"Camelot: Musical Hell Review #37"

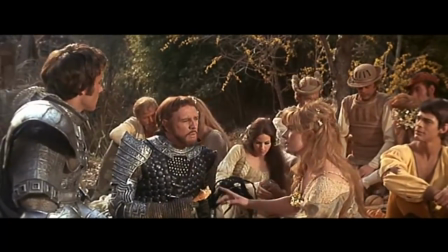Because the actual antagonist doesn't show up until about two-thirds of the way through,
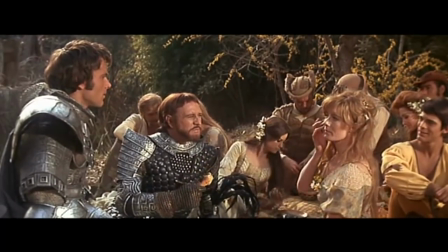most of the tension in the early part of the play is supposed to be between Lancelot versus Guinevere and the other knights,
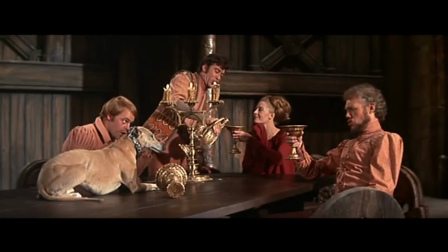who find him to be an insufferable goody-two-hooves.
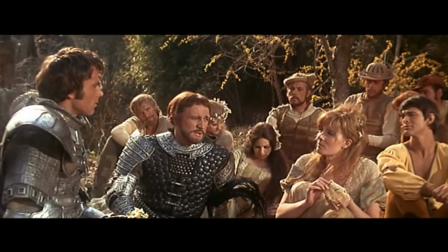Now, this kind of interpersonal clashing can make for effective drama, But because Nero doesn't make that much of an impression,
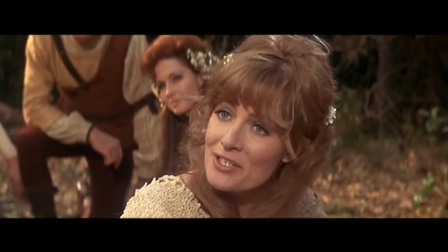you never get the sense of that building animosity or of the sparks that fly between Guinevere and Lancelot.
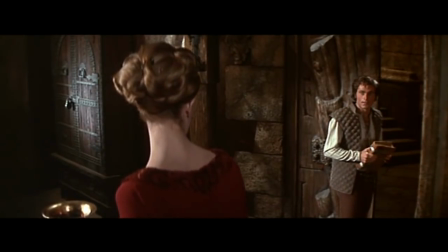At times, it's hard to believe Redgrave and Nero hooked up on the set of this movie because the chemistry doesn't always come across on screen.
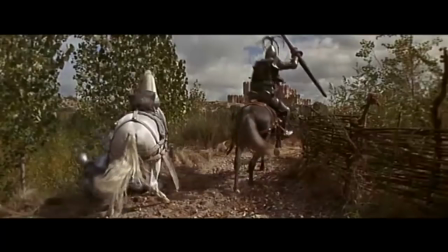Lancelot's arrival in Camelot is somewhat inauspicious when he gets into a fight with a Renfair stuntman who, of course, he'll beat soundly only to learn it's...
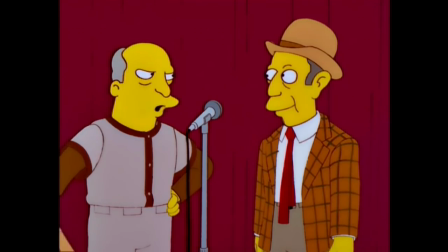We've been out here six seconds. You've already managed to blow the routine.
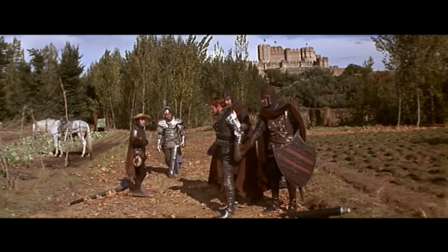Arthur's pretty chill about being knocked to the ground, especially since Merlin foretold Lancelot's coming,
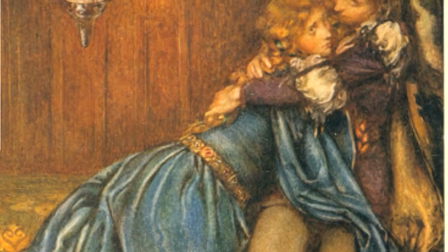although he was surprisingly circumspect on the whole banging your wife part of the picture. More on that later.
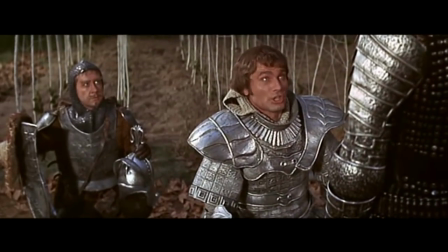He's mostly unnerved by Lancelot's overdone remorse about the whole business.
I beg your majesty to forgive me.
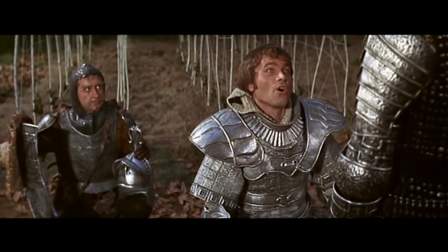Not because I deserve it, but because by forgiving me, I'll suffer more.
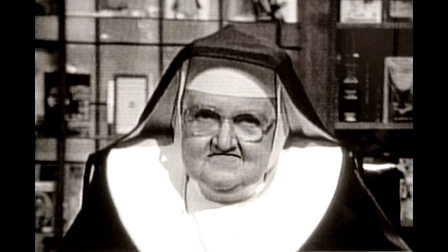Yep, definitely a Catholic. Unfortunately for Lancelot,
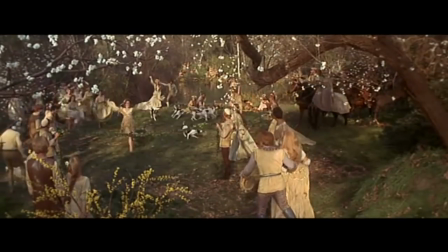Camelot doesn't have any immediate need for daring-do as everyone else is taking part in the May Day festivities in what is the calmest Bacchanal I've ever seen.
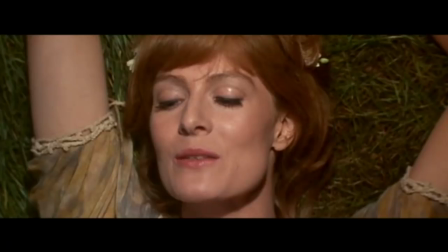It's May,
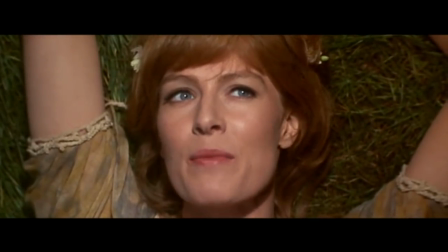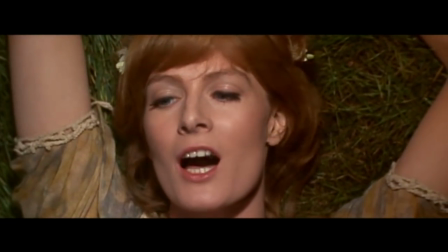the lusty month of May.
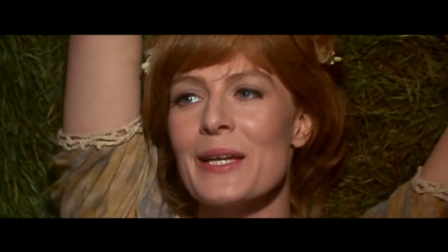Okay, whose idea was it to turn the most joyous number in the entire score into a Marilyn Monroe
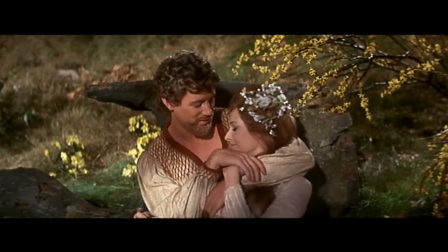No wonder this movie is three hours long with you dragging down the tempo like that.
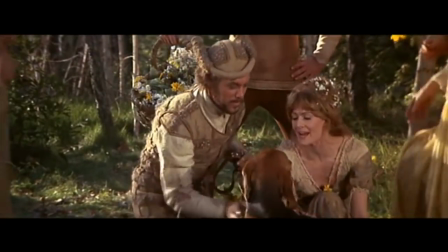Things do pick up when the chorus comes in, but the risqué antics described in the lyrics come down mostly to some light frolicking.
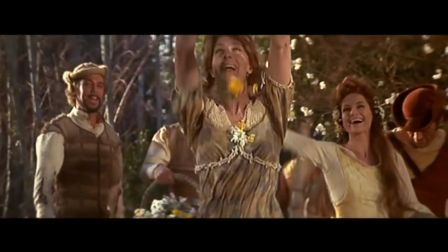It's May, it's May, the month of Yes You May,
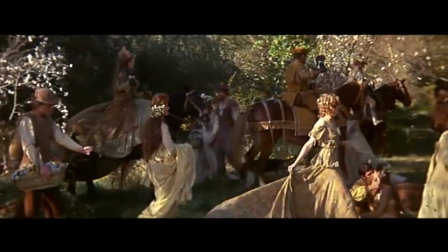the time for every frivolous whim, proper
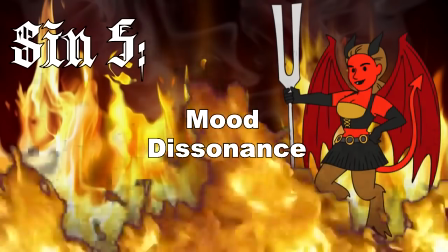Which makes this as good a place as any to discuss Sin No. 5. The mood of this movie feels off.
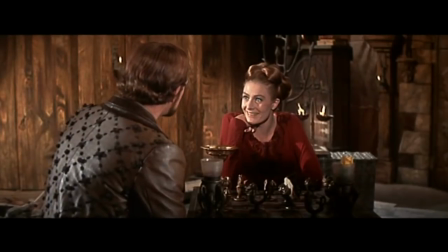Camelot is a mix of comedy and drama.
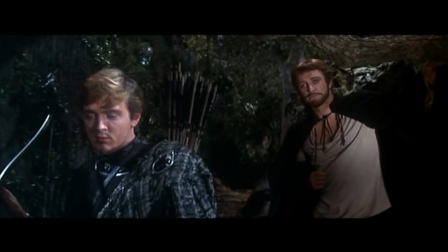While the story is a relatively dark tale about infidelity, betrayal, and how hard it is for idealism to survive the vagaries of the world,
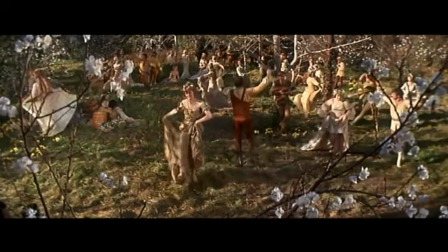there's also a lot of humor in the piece, especially in the songs which are frequently light,
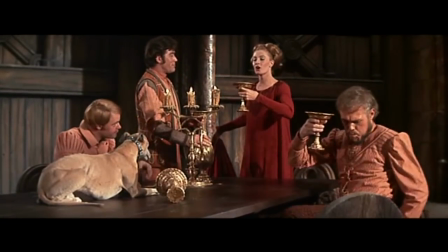witty, and sparkling. Joshua Logan seems to be afraid to take the material as anything less than 100% seriously.
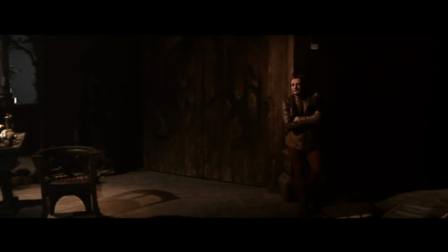Everything is staged with the solemnity and import of a Shakespearean tragedy,
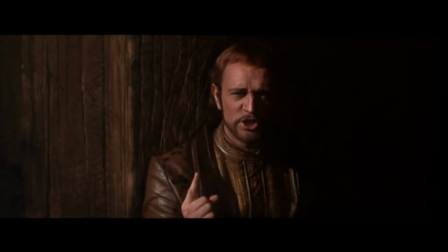so the lighter moments of the story come across as awkward, like when Harris is leaping around like mad during the opening of How to Handle a Woman.
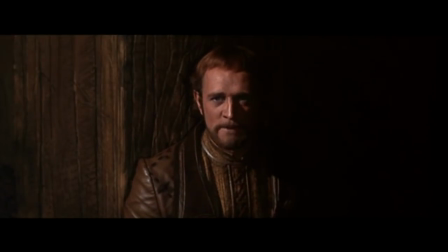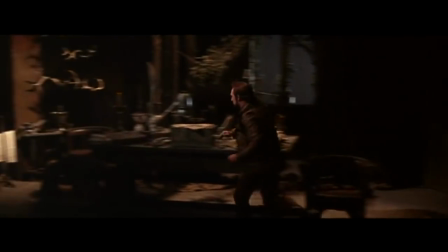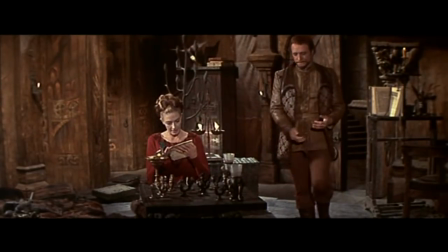And I'm sorry, I know that the costumes and art direction won Oscars, but I just do not like this visual aesthetic.
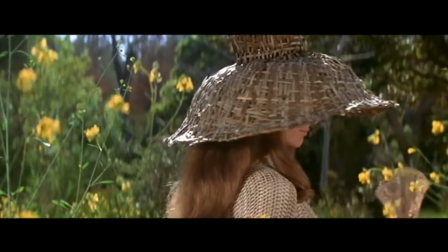Nearly everything is in drab earth tones with those frequently bizarre and oh-so-1960s stylistic touches,
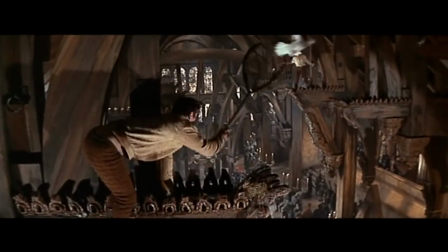resulting in something that is both too much and not enough. It doesn't speak to me of the pageantry and romance of an idealized medieval court.
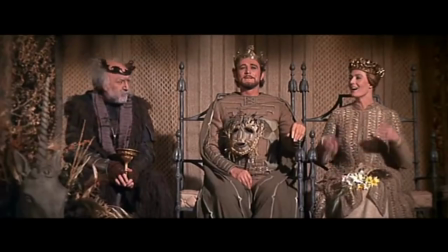It just alternates between boring and ridiculous.
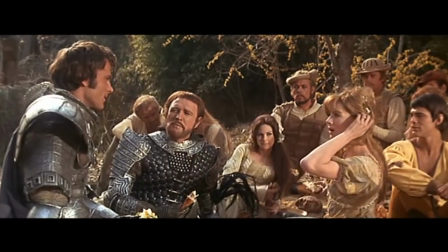Nobody apart from Arthur is impressed with Lancelot's declarations of physical prowess and spiritual purity, least of all Guinevere.
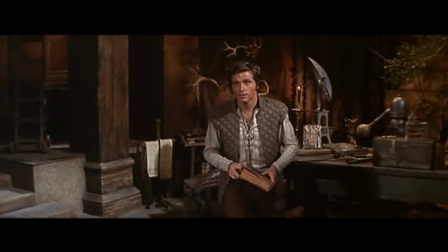Even though Lance is actually pretty mild for a self-proclaimed fanatic.
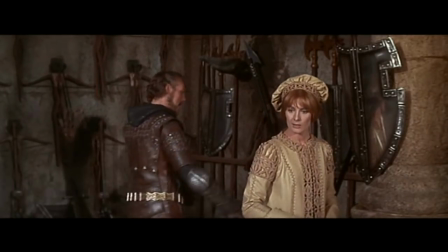In any case, Guinevere decides to haze the newcomer by coaxing three of the best knights to challenge him at the next big jousting tournament.
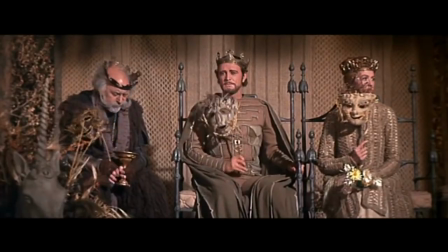I swear, half the accessories in this look like projects from those old At Your Fingertips film strips.
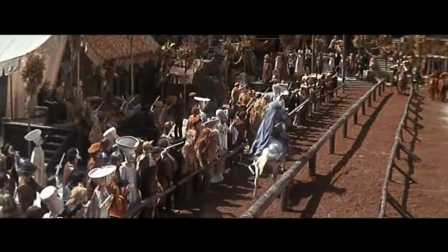But Lancelot proves that his claims were not just idle boasts, as he unseats two of his opponents and then,
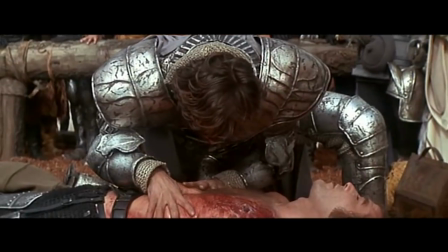when the third takes a lance to the chest, gets the opposition to do him a solid.